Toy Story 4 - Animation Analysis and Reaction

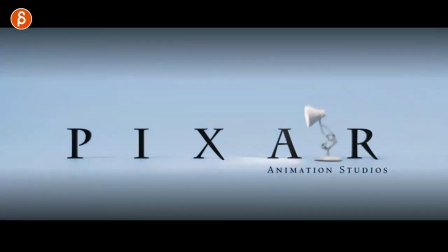All right, welcome back to another animation analysis, and this time it's going to be Toy Story 4, the full movie.
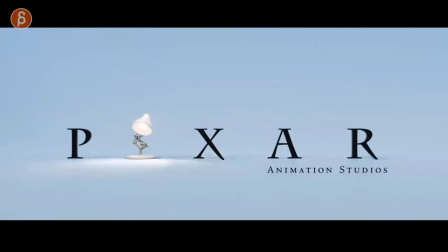Now, it's not going to be two hours long, but I want to pick out a couple scenes and sequences that I thought were super, super cool. Now I'm going to start off at the beginning, right off the bat, just because I love stuff like that when you have changes in the logo.
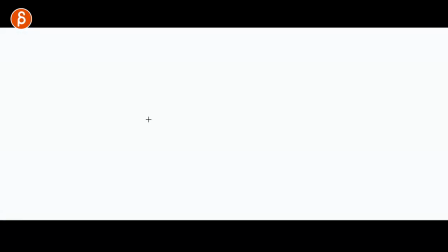It has nothing to do with animation, but I love this also. In a very subtle way, you have the light is here, and as it transitions,
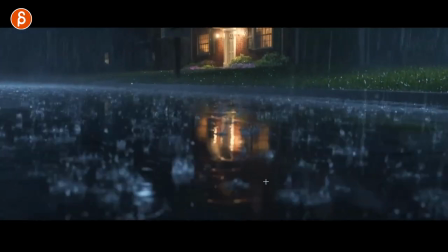you still have a bigger spot here. but come on right off the bat the renders so good
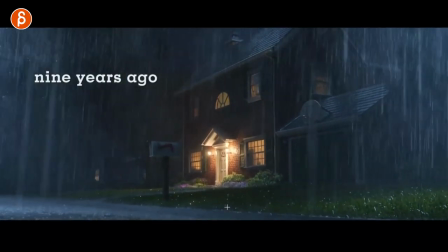usually when i do a movie analysis it's just like like half an hour of me going come on look at those
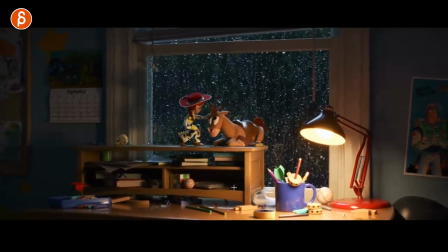renders but come on look at those renders so good but anyway so we're going to take a look at this and kind of the different
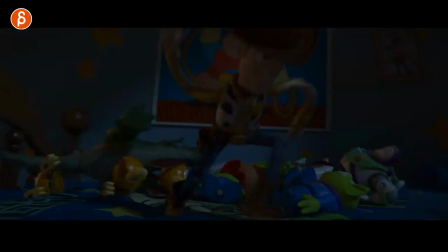properties of things and things that i like so for instance take this one one of the reasons why i like sets is because sets will give you different
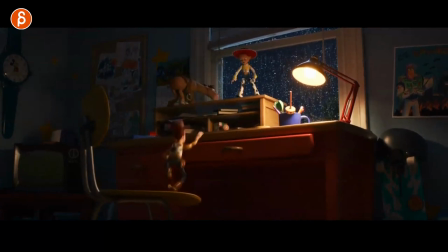options to showcase body mechanics and here's one right So you have, this could have been a flat surface,
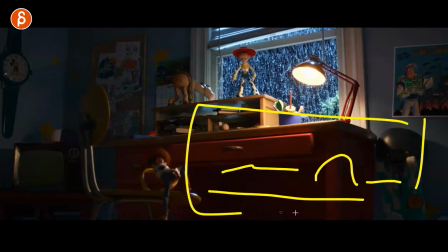someone running, maybe doing a jump or something like that from a side view static camera, which is a classic thing that you do for students.
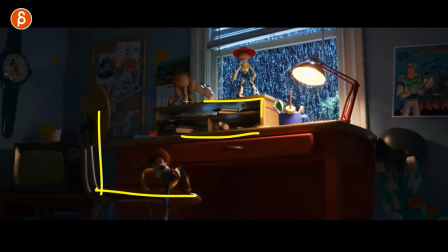But let's pretend there's a chair, there's a table, there's this. Now this is more complex because you have another character.
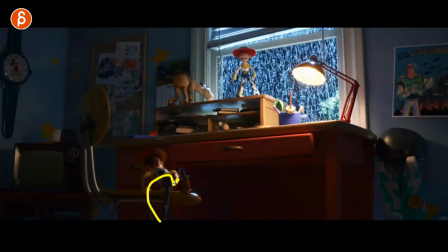But look at what's going on here. You have the mechanics of a character getting up, then into a jump.
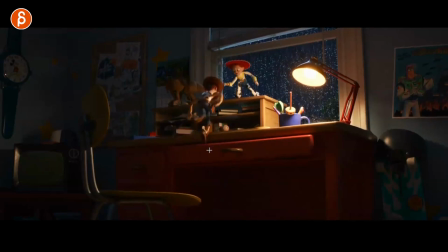So that's one variation. And then the jump is a different mechanic. also with this to push off with a little bit of extra animation there which is always awesome then on top of that with another character pulling the other character up so you have a pull another weight mechanic now look at how long the shot is
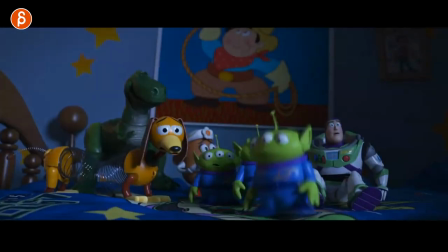let's play this back again
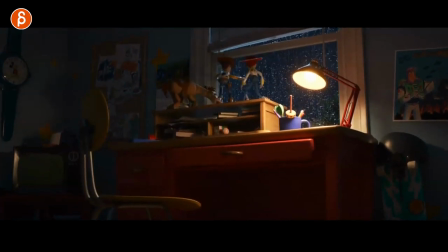bam bam done that is not long this is not your 20 second shot that a lot of people do it doesn't take long but look at what you've shown
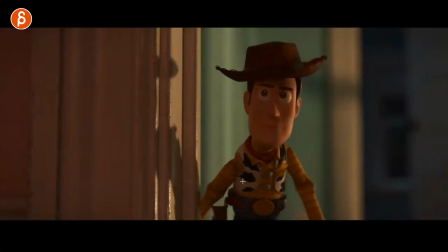lots of different mechanics and different relationships there next up is this reaction here with what he's seeing this it's
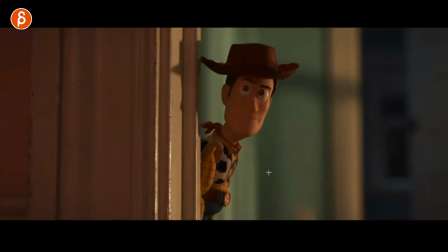something else where i often recommend to students that they should do short shots just practice things and this could be your
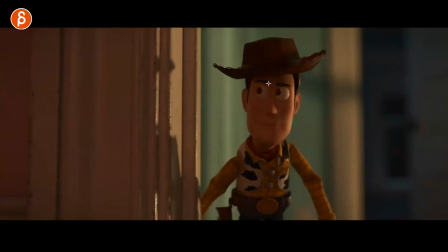practice of a take where you see just that moment of what is there is you have a slight change in the eyebrow as well then you have that little going back and see patient you got shoulders going up you have a bit of a squash in the face
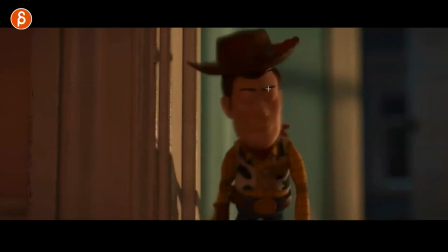maybe a tiny bit of a stretch there squash goes down the hat actually goes up this over one frame but you see the enormous drag in the arms you don't want to cheat too much with the
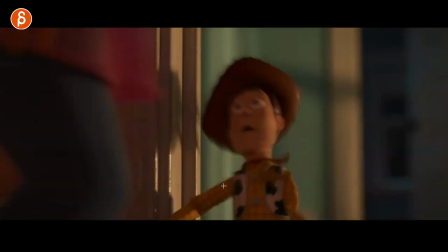physics and then bam into this and even that is a massively fast
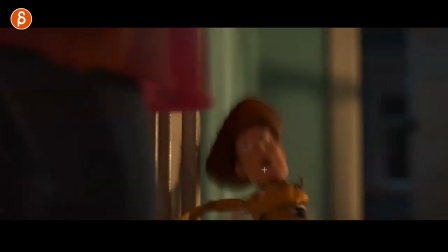recoil over one frame but i love that through all of this you still have a very clear
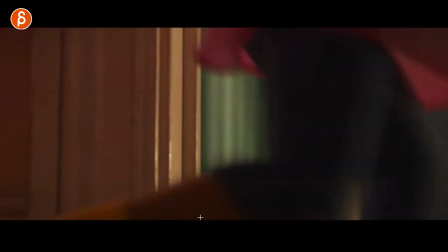view of those arms under that hand it's great and again this in real
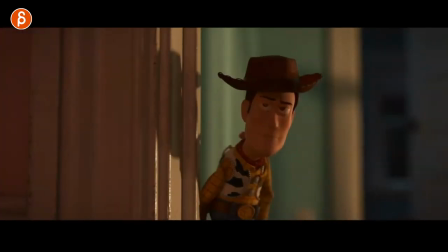time watch this just take my scribbles off short but
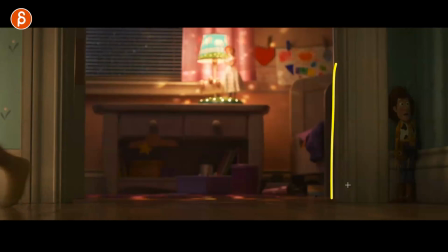it's something very very quick for you to practice and this goes back into you know my love of sets adding things where you can have that person hiding but has to go over and because it's somewhat rounded kind of it's the different angle changes and because of those changes in the surface and
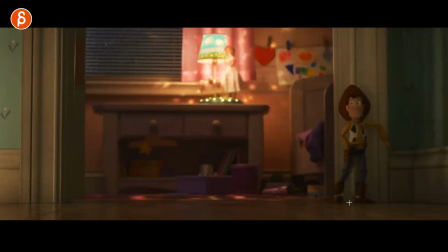the way it goes around the corner different opportunities for you to change things where it's not just sideways but it goes then back, character does a change 90 degree and then into that look there also don't forget you push this back the hat is going to be pushed back against the wall and
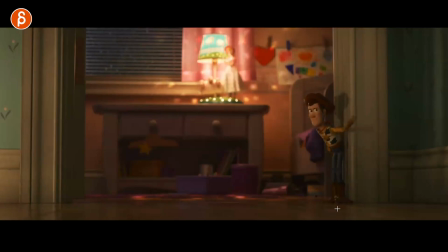this is why I always recommend to add sets. Not that you have to make it super super complicated but it gives you all kinds of opportunities to have a bit more original or at least for you even yourself more interesting mechanics with this turn for instance.